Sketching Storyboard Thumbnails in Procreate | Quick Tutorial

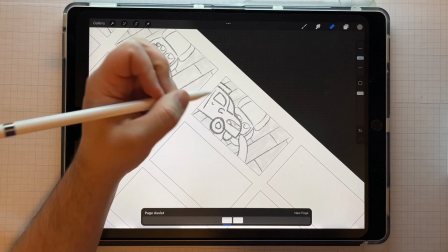Creating your initial sketches for your video idea can be really daunting,
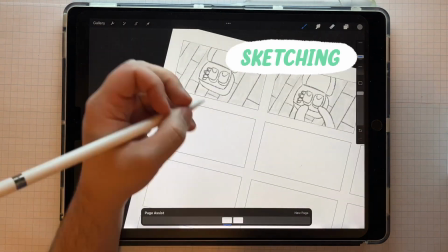so in this lesson, I will be giving you my strategies to thumbnail like a pro.
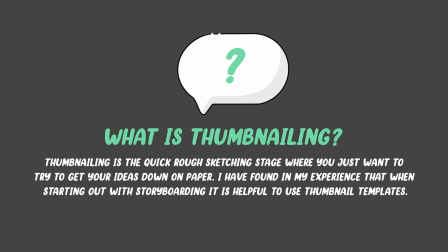So what is thumbnailing? Thumbnailing is the quick, rough sketching stage where you just want to try to get your ideas down on paper.
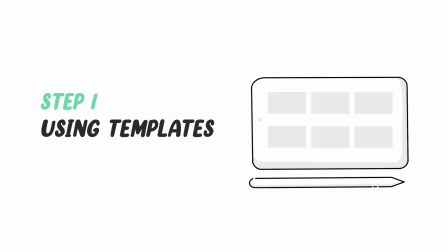I like to use thumbnail templates to speed up my process, and have provided you with a PDF template that you can import into Procreate.
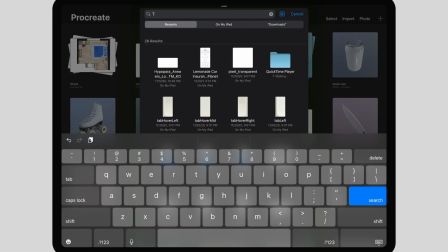This template provides you with frames, which is essential for your thumbnailing process,
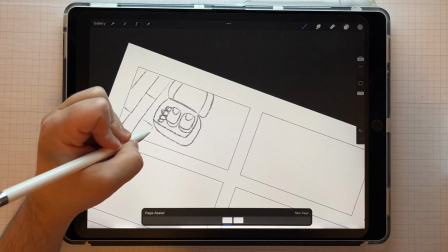as the frames help me visualize the screen and how elements can enter into view and how I can crop into subject matter.
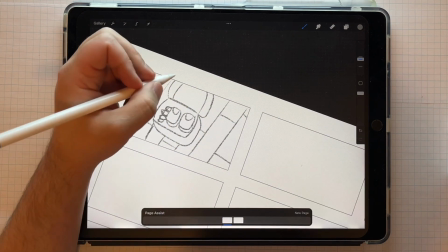I also like to pull up my reference board and story notes I created earlier in the class to reference as I'm sketching.
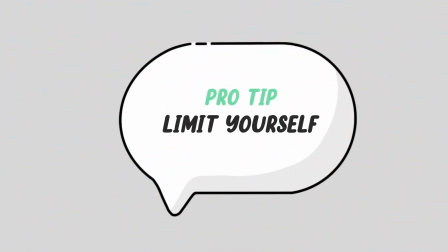A pro tip: it's important to think about the thumbnail stage as a draft. You should be thinking about the story elements and not the design. That's for you to worry about later.
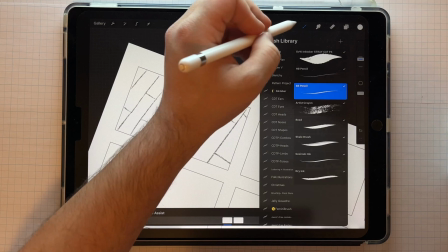Because of this, I like to limit myself by using the native pencil brush that comes with Procreate for my sketching.
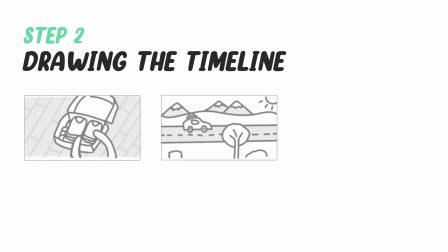Drawing the timeline. As I start sketching, I'm going to sketch out the different key scenes from the timeline I developed in my story notes, and then fill in frames between those scenes with how I want to transition between scenes.
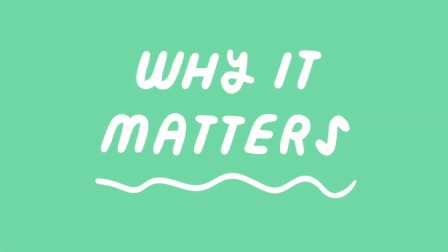I take this approach as it helps me to figure out the sequence of storyboards first, and then go back and flesh out the rest of the composition once the sequence makes sense. Starting out, I definitely would spend time on individual thumbnails,
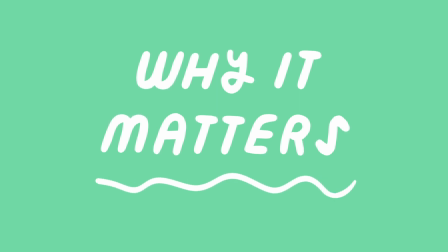and then I would later realize that I wanted to make a big high-level change that invalidated all that work I did before, which is why I like to focus on the larger picture of the storyboards first.
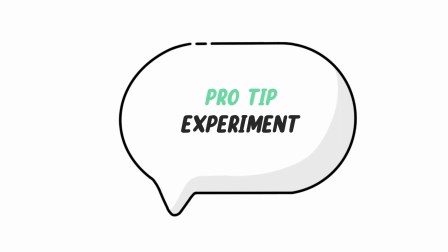Don't forget to play around and try some different quick options. This is the stage to explore different directions. As you draw your thumbnails, you really want to play around and experiment while you're sketching.
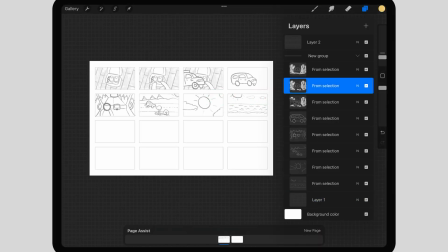It's always quicker to redraw something than it is to fix it in the animation or post-production.
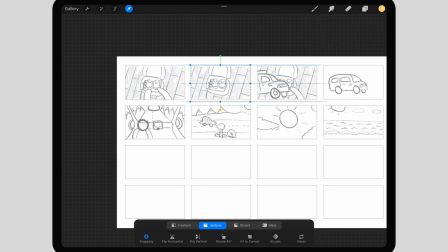So I have found from personal experience that it's best to really challenge myself by sketching out different approaches for
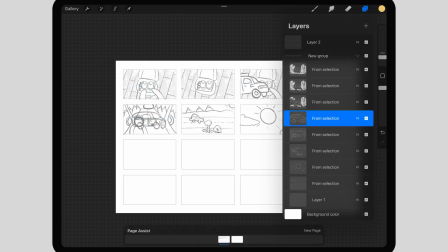telling the story and using the layers in Procreate to rearrange thumbnails to really see all the possibilities.
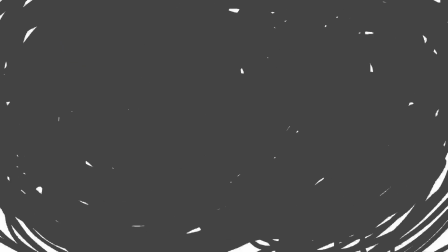Once I'm satisfied with the order of events, I'm going to think through the pacing or the speed of action,
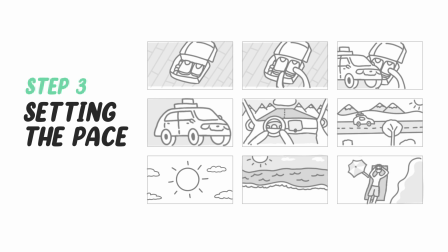which is determined by the number of boards reflecting points in the overall story. Here's a way to think of pacing. A project or scene that's supposed to convey intensity or confusion will be planned and constructed with lots of shots, lots of cuts, and lots of movement.
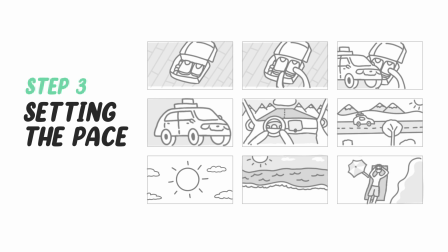Whereas a project or scene that's supposed to be more thoughtful and emotional might lend itself to having long shots, slow movements, and fewer cuts. I find it helpful to consider what pacing is needed and then focus on it early and often as I outline my projects.
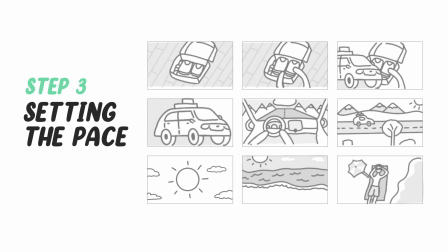In my project example, I'm going to first look at the major events I'm depicting, which are packing, traveling in the car, and vacation scene. And I think, which scenes do I want to move through quicker, and what moments do I want to slow down?
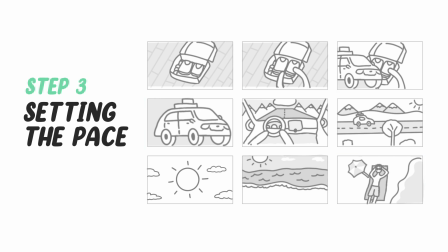In my head, I'm thinking that the packing should be slower thematically as it's a more mundane activity, so I'm going to only devote 2 frames to it, and I'm not going to employ any crazy angles as it's just packing and not an intense action scene.
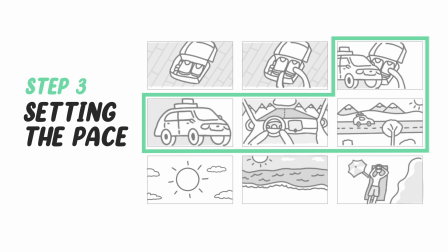For the traveling scene, I want it to be faster paced to get across the feeling of movement and traveling, so I'm going to add more frames and show more angles for the scene. And in the vacation scene, I want this to come across as very relaxing.
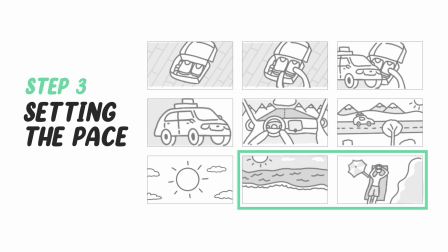So I'm actually going to slow down the pace and show just 2 frames to get across that I'm reaching the destination and seeing the beauty of the location, and then showing my character relaxing.